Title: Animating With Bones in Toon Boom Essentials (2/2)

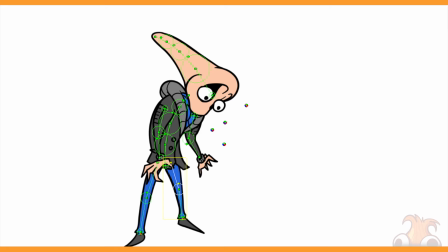[8:14]
Exaggerated movements give things more life, more excitement, more good.
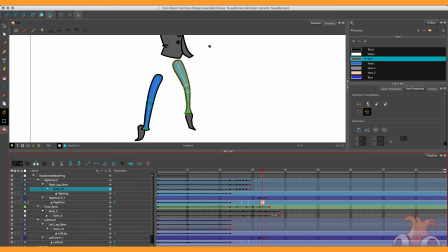[8:18]
And now that the foot is at its highest point, we know that it's not going to be moving now until a bit later on.
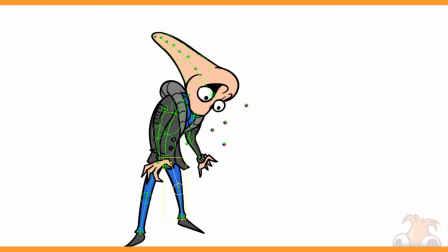[8:25]
So the only piece of movement we need to worry about for several frames is the movement of the torso. This is great because we don't have to work frame by frame anymore.
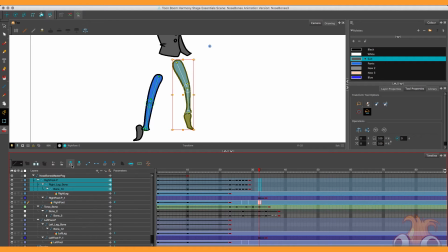[8:32]
We can skip several frames ahead, put our next set of keys down at the beginning of the foot movement, and simply stretch the leg up to fit inside of the torso. I'm going to overextend the knee bend ever so slightly to give it that little bit more spring.
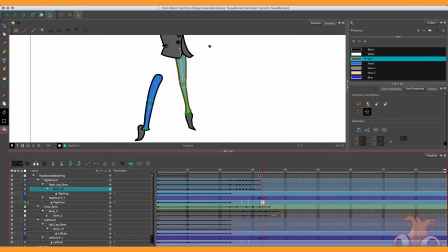[8:49]
Remember to keep in mind how much the knee should be bending or straightened as the torso moves up and down. So our next challenge is the conclusion of the foot move. New set of keys goes in there. Move the ankle across so it will line up with that foot. There we go.
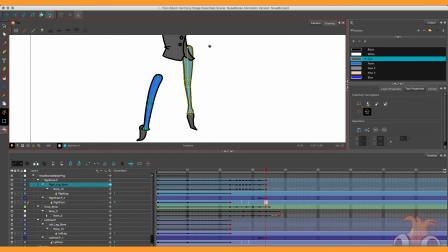[9:03]
So we're starting to get the hang of this now. The torso is going to start moving down again. So recompress that knee and hip so it will start to restore itself. Finally, after the foot moves, there is only one frame of torso movement left. So we pop that in and there we go.
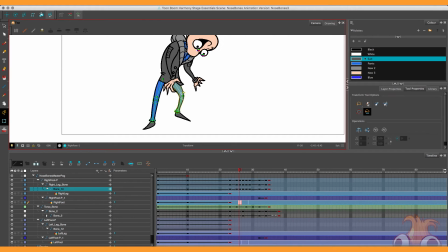[9:17]
That first leg is done for now. We will come back to it and smooth it out in a bit, but for now we've got a bit of momentum going, so let's go sort out the second leg.
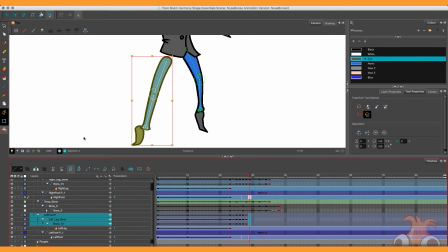[9:26]
Speeding this one up a tad, if you're following along, try and do this one on your own. It's exactly the same process as the first, not really any differences at all.
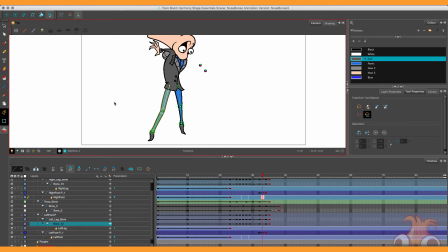[9:34]
Okay, that's all done and dusted. However, because we were working frame by frame for so much of it, we need to be careful that things weren't appearing jittery. And as you can see, things are indeed a little bit jittery. This is easily solved.
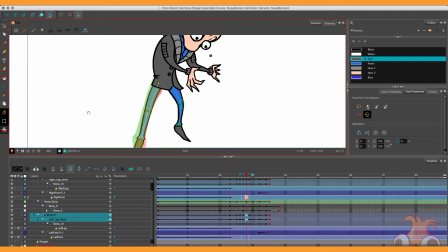[9:46]
Turn on the onion skin tool once again.
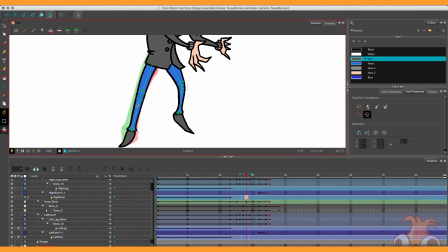[9:48]
I've got the bracket set up to show a few frames either side, so we can get a feel for the overall movement of the leg itself. So I'm going through a few of these frames, readjusting the knee, readjusting some of the angles so that it will sit nicely between the red and the green shadows.
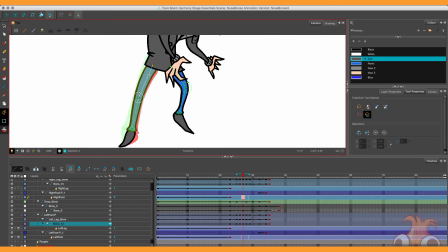[10:06]
If it's falling too far to one side, then it's probably going to be jittery, unless it's, you know, an extreme frame.
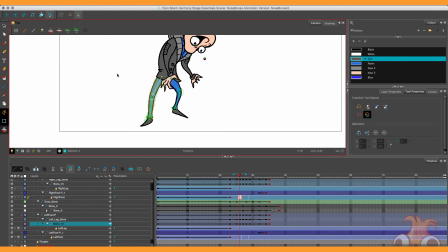[10:13]
So gauge for yourself, go through it and see where it might just pop out for one frame and go back in again.
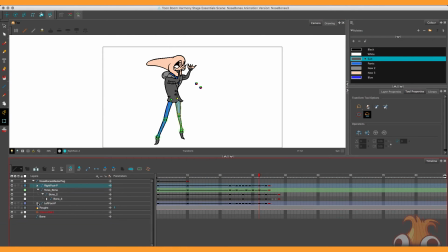[10:18]
Smooth those out. Little thing for fun, I'm going to put in a bit of head movement. Very easy to do,
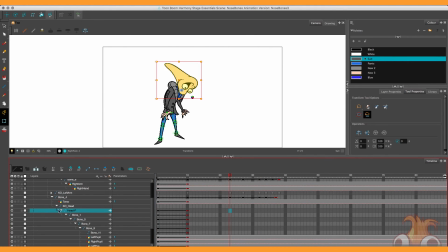[10:23]
just going to pop a keyframe in at the closed peg layer for the head, so it puts one in for everything inside the hierarchy.
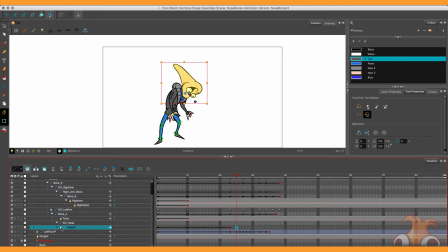[10:30]
Going to work my way through the uppermost layer in the head hierarchy, rotating it accordingly.
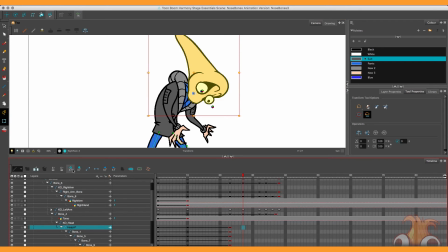[10:35]
So I'm going to tilt it forwards when the body is at its lowest arc down.
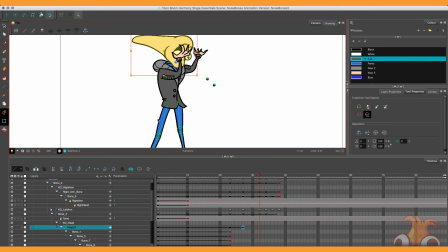[10:41]
And one frame after the torso starts to move back forwards,
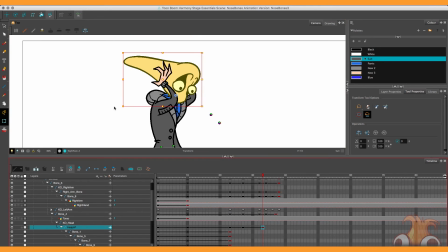[10:44]
after it goes all the way back, I'm going to pull the head back to its furthermost point, so it's looking forwards. And actually I'm going to leave it there because the head will tilt forward naturally as it's connected to the neck. And it brings it forward just enough for the character to be facing forwards a bit more, which is what I want.
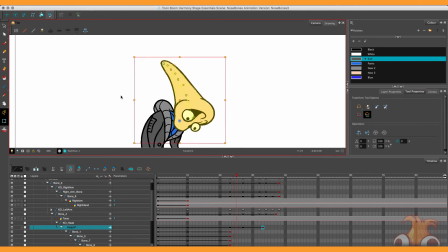[10:59]
So now that that's done, I have put bones down the down the actual nose head thing itself.
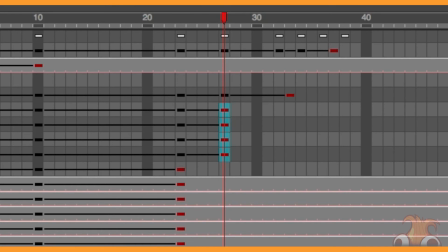[11:05]
So I might as well make use of those. Putting a keyframe on each of the individual bones, I'm going to shift them across
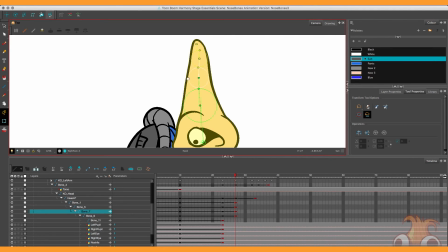[11:13]
just a little bit each when the head is at its lowest most point to make it seem like this thing flops forwards just a tad.
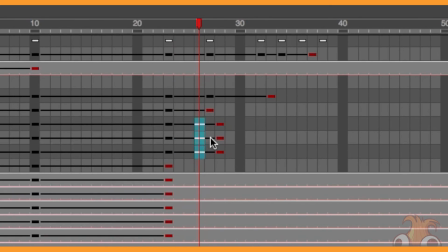[11:20]
If I select all of the keyframes aside from the top one and shift the exposure forwards by one,
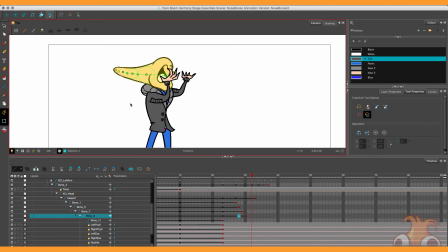[11:26]
this will create a good flop motion as each bone concludes its movement one frame after the other.
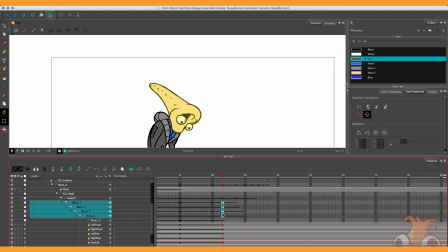[11:31]
It's good for tails and whippy things and stuff like that. If I take the first initial keyframes, copy and paste those after the fact, and do the same shifty forwards thing, I'm able to get a whip back when the head moves backwards again. As before, the exposure of which can be easily shifted about and experimented with until it gets right.
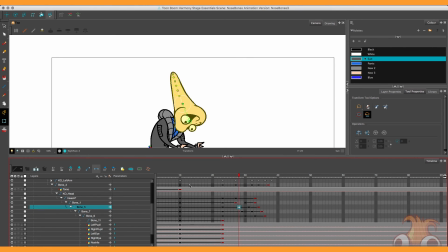[11:50]
The best result I found in the end was to make it pretty close actually.
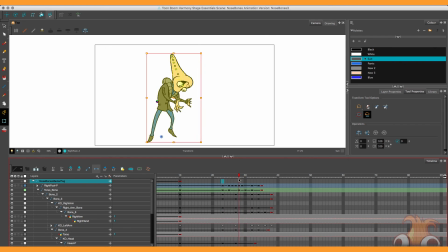[11:54]
The final tweak I want to make is something to give the overall figure just that little bit more oomph to its movement. This is an extremely subtle one, like so subtle that you're not supposed to see it as a feature.
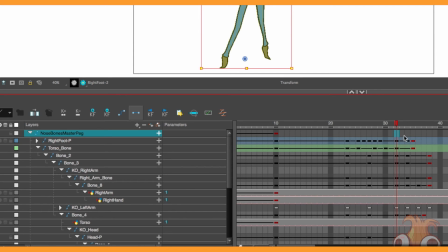[12:06]
If I push this too far, then it's too much.
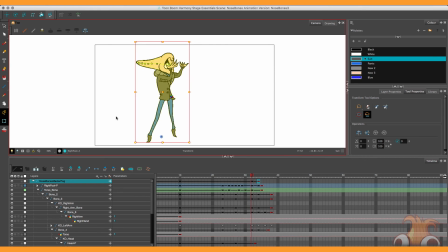[12:09]
On the master peg of the entire character, I'm going to place these new keyframes down one frame either side of the movement of the shifting feet. So it's 5 frames long. Right in the middle of these frames, I'm going to place one more key.
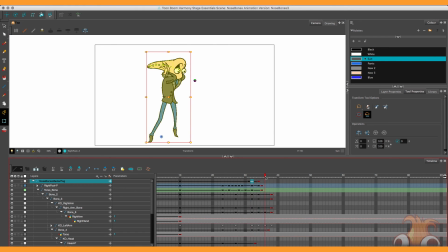[12:22]
The ones on either side, they're going to stay as is. They're a neutral resting position. The one in the middle is where there's going to be a tiny spring. I'm going to take the free transform tool, nudge its position up a tiny bit. Can you see that? To conclude the movement, a very subtle bit of squash and stretch.
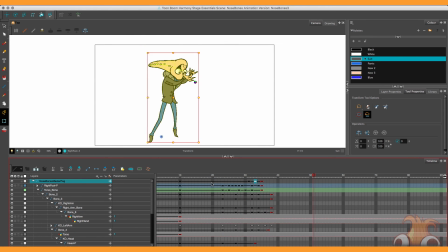[12:40]
Another few frames after the conclusion, adding in this extra keyframe, which is going to be yet another neutral resting pose. And in between that, just as before, another keyframe. This is going to be where the squash happens. Notice the pivot point in the lower center position of the master peg with the
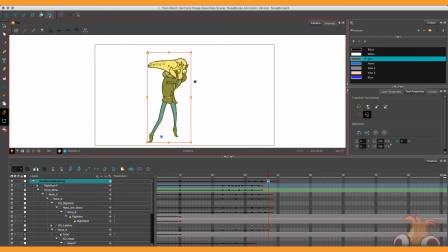[12:55]
free transform tool selected and moving it from one of the top corner transform spots.
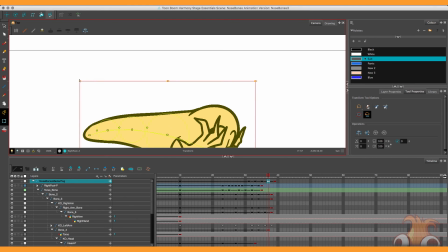[13:01]
I can stretch the character up and down from the middle. I'm going to pull it down and out the tiniest bit.
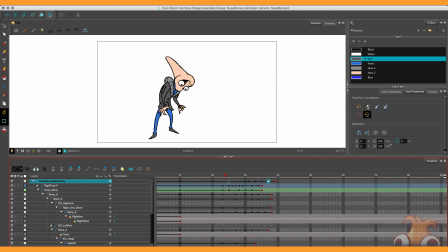[13:09]
I have to be very careful not to overdo this. Look at this. So that's still too much because it looks free transformed. It looks stretched. That's bad. So I'm going to make it even less.
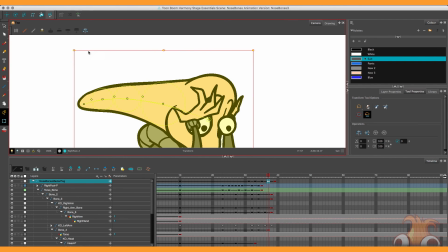[13:22]
Pull it back into the middle, but pull it down in the center like 1 pixel.
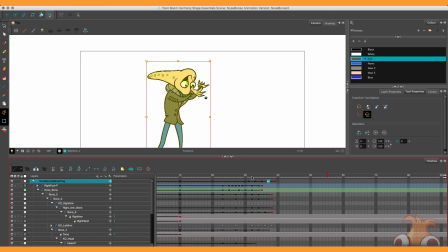[13:28]
And there we go. I'm pretty happy with that now. Just gives that tiny bit more move back into neutral after his hands have gone out. I feel like it adds quite a lot for something that's, if you're not keeping an eye out for it, would be completely invisible.
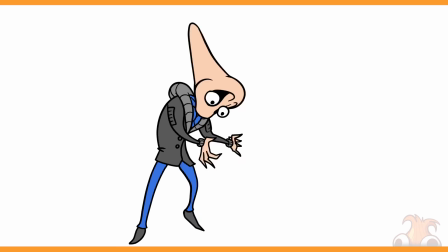[13:41]
And there we go. That brings us to the end of making this gesture with nose bones.
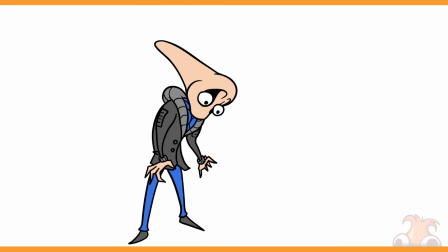[13:46]
I hope you learned something and it wasn't too just blah of information. We covered a lot of ground, from software features to just technique.
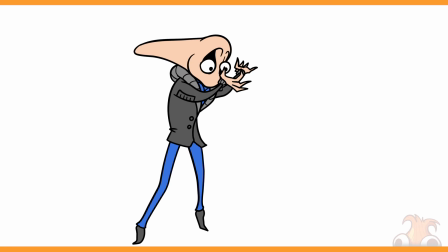[13:54]
The point of these techniques is to be time efficient, still get decent results, and is appropriate for entry-level animators who are doing bone animation for the first time.
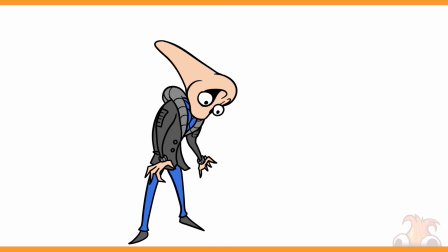[14:03]
Stick to these techniques, practice with them as much as you can,
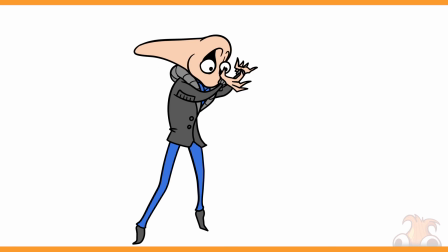[14:06]
and over time you might find yourself being able to experiment or push certain boundaries into other directions. Every character shape is a little bit different, so keep that in mind. Different ways you might need to approach things depending on what your goal is.
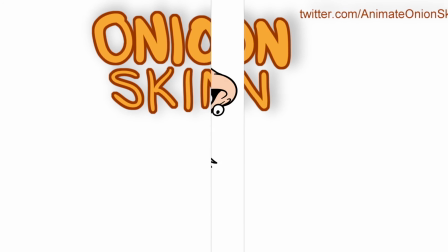[14:20]
But not being afraid to take certain risks and experiment outside your comfort zone is one of the best ways to learn.
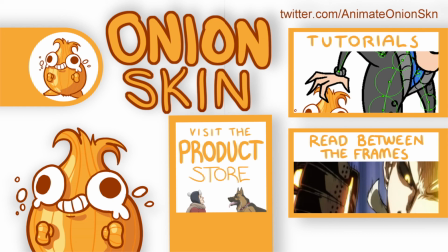[14:25]
Thank you for joining me with Nose Bones once again. Hopefully we might see him again sometime in the future.
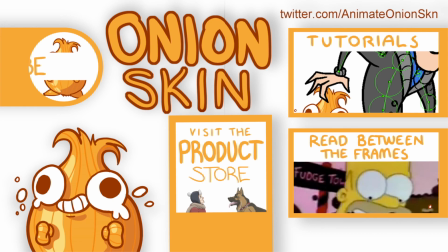[14:30]
Have some fun, and I'll see you in the next one.